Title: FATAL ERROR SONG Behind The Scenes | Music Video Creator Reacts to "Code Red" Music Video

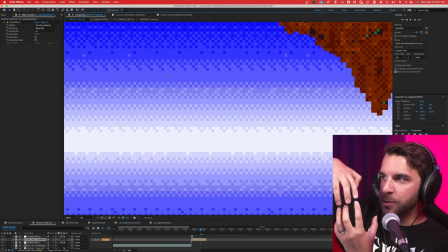[4:07]
And so it will do the math to figure out what arrangement of kind of hashing these colors together will make it look like a cool
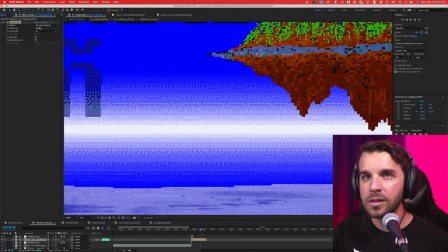[4:14]
gradient. and there's lots of different options for patterns we can use different patterns that have been used by different systems and different artists over the years like this
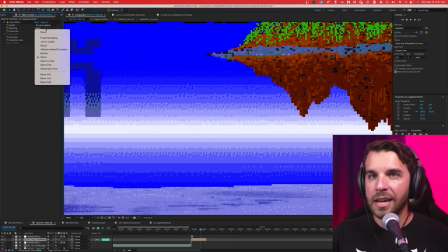[4:22]
is the one that would have been used by crs software who made a lot of great dos games back in the day but in this case i'm using the bayer 8x8 pattern
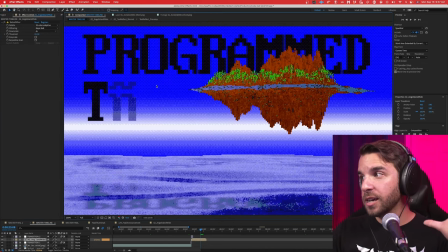[4:29]
and reducing the resolution by four times so this is four times smaller than it originally was drawn here's the original render size and you can see that's like way too small to see the pixelation effect so we cut down to one fourth the resolution and we get this cool effect.
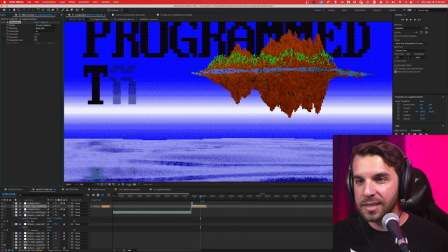[4:45]
Now, above that, we have this other separate effect that I used on pretty much the whole music video called Signal.
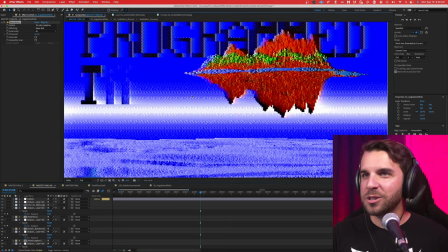[4:52]
This is one that Saruki turned me on to. Saruki messaged me after, I think, I think after Overthrown came out, maybe like, hey, I see you're using Red Giant Universe VHS, which is this other VHS plugin I've used a lot.
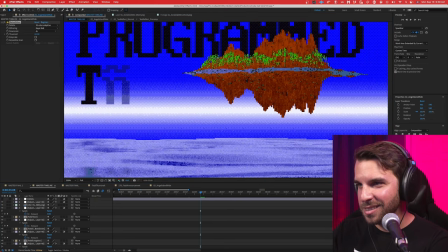[5:05]
You'll, you'll recognize kind of the, the look of it if I drop it in here, right?
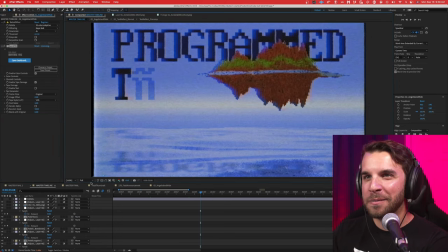[5:09]
You've seen that, that kind of vibe in my videos and all my Mandela catalog stuff, we've seen this VHS look, right?
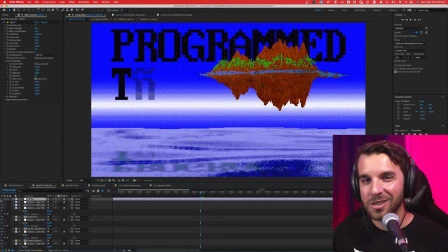[5:15]
And it's cool, but Suriki was like, hey, you got to check out this plugin. It's called Signal. It's by a company called Zaybex, I think.
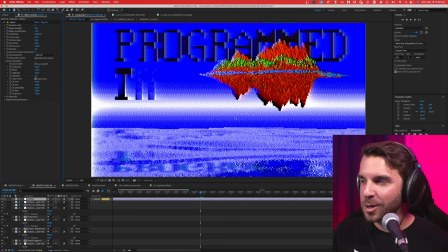[5:22]
If you just Google Signal After Effects, you'll find a really sick trailer for this. And it just lets you do such cool, like super destructive things to this footage in a way that makes it look
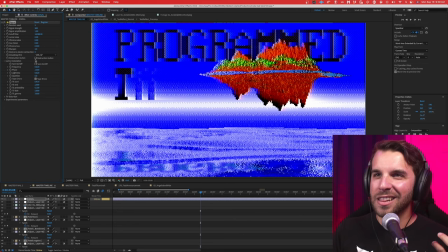[5:34]
and just kind of like distort like an old CRT television would have, especially over like an analog connection like an antenna or cable. Super cool, super cool effect that was like integral to the design of this video.
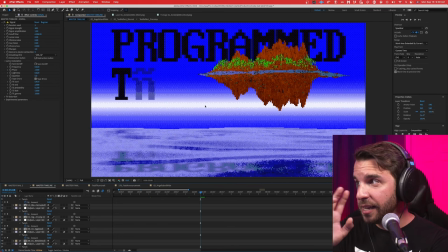[5:48]
So thank you, Saruki. These visuals were all rendered in Blender. You can see we got a million shots here.
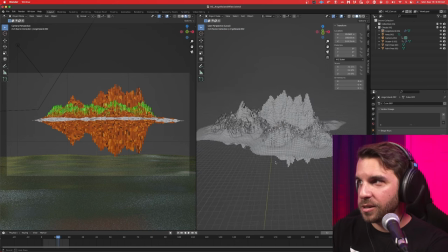[5:53]
Here's Angel Island. And in fact, Angel Island was created with something called Geometry Nodes, which this is the first time I've really messed around with them.
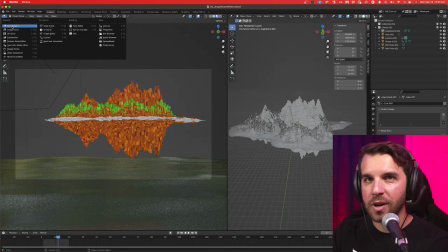[6:00]
They've been in Blender for a little bit, but this was the first time I really tried them out. I really dove in to learn how to use them.
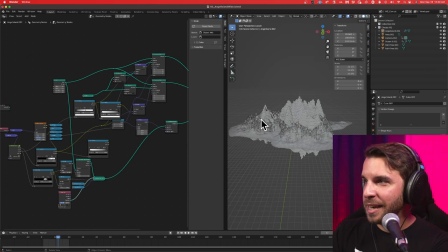[6:06]
And yeah, they look like this. This makes you an angel island like literally from scratch there is no input
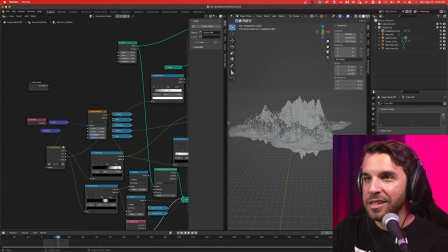[6:14]
geometry on this I didn't model a single inch of angel island and I got
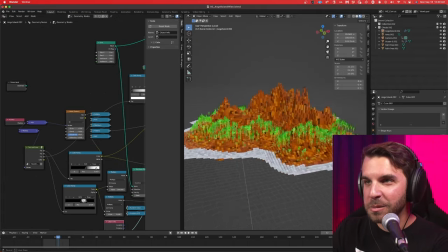[6:19]
a fully textured and materialed island I did model the
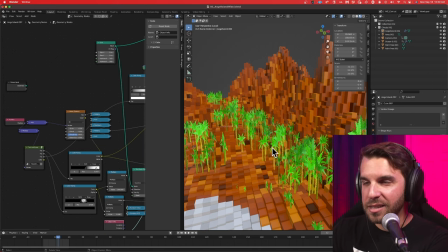[6:24]
trees that's not entirely true sorry I modeled these individual trees which look ridiculous up close
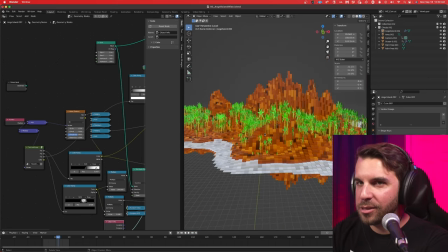[6:29]
that's great and and I just have one of those that I'm using as kind of a particle instance throughout this I will not you know take the time to go through these geometry notes for you.
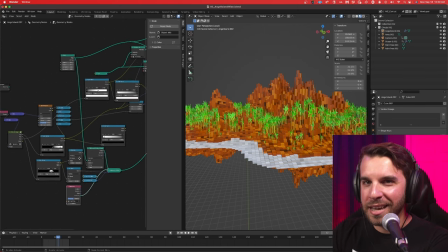[6:37]
But in short, each one of these controls a different elements, each of these like spaghetti threads. So like this controls the height of the island.
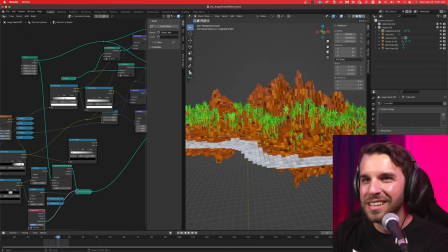[6:45]
This is the height of the trees on the island. This is apparently nothing. There's how much of the island is covered in the water shader I added. And there's the other end of where the beach ends.
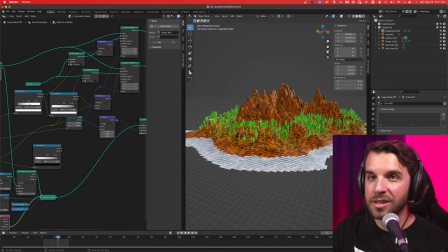[6:56]
And so you can see how it's constructing this whole situation from literally just combining a bunch of math, which is crazy to me that you can do this.
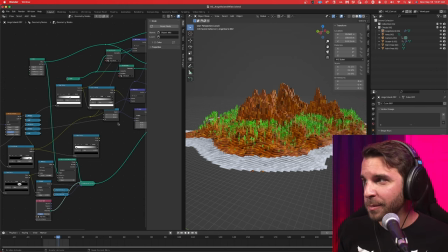[7:05]
And I'm just scratching the surface of what you can do with geometry nodes. I'm so excited to mess around with these more in the future.
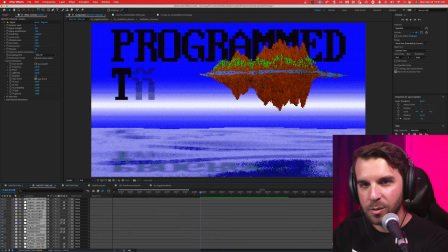[7:10]
So that's all rendered out in After Effects, brought into Blender, and then composited. And what compositing means is taking those individual pieces and combining them.
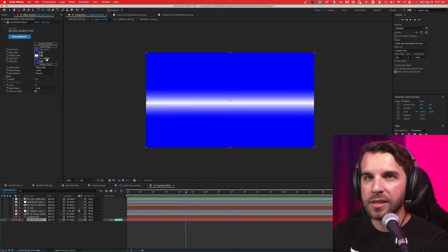[7:19]
So it starts with this gradient background. This is just like a simple gradient in After Effects. The text sits on top of that and it's lightly animated. I've got a script in there that like randomizes the character that it displays as it fades in.
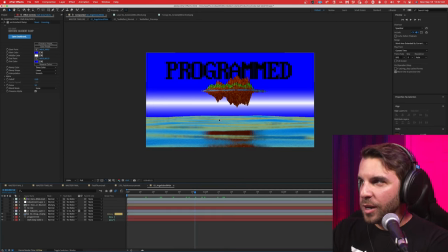[7:32]
That's fun. Then the background drops in and it originally rendered with this crazy like colored reflection. I think because the actual background had a sunset going on in it because I wanted that kind of coloring for the island. That's what Shwoo had originally put in the storyboard and so I had to make an adjustment layer over
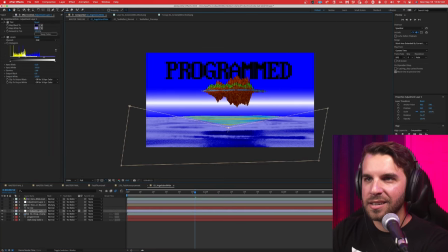[7:47]
top of that that's just manually masking like the blue back in to that water.
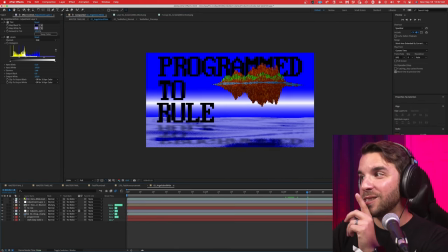[7:52]
I have a separate layer for this second line of text. Oh this is fun. I duplicated the text layer and blurred it. So this is like this is not actually on the water. This is fake. It's a fake reflection. It's just upside down and blurred a little. And I used the water image as a displacement map.
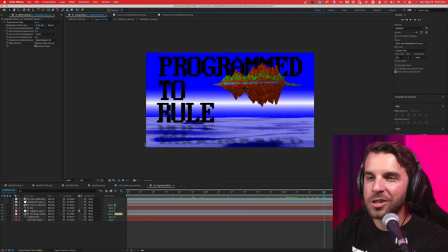[8:07]
So you can see it's like following the curvature of the water, literally just saying, if the water is dark, shove this a few pixels to the right. That's all that's going on there. And it works.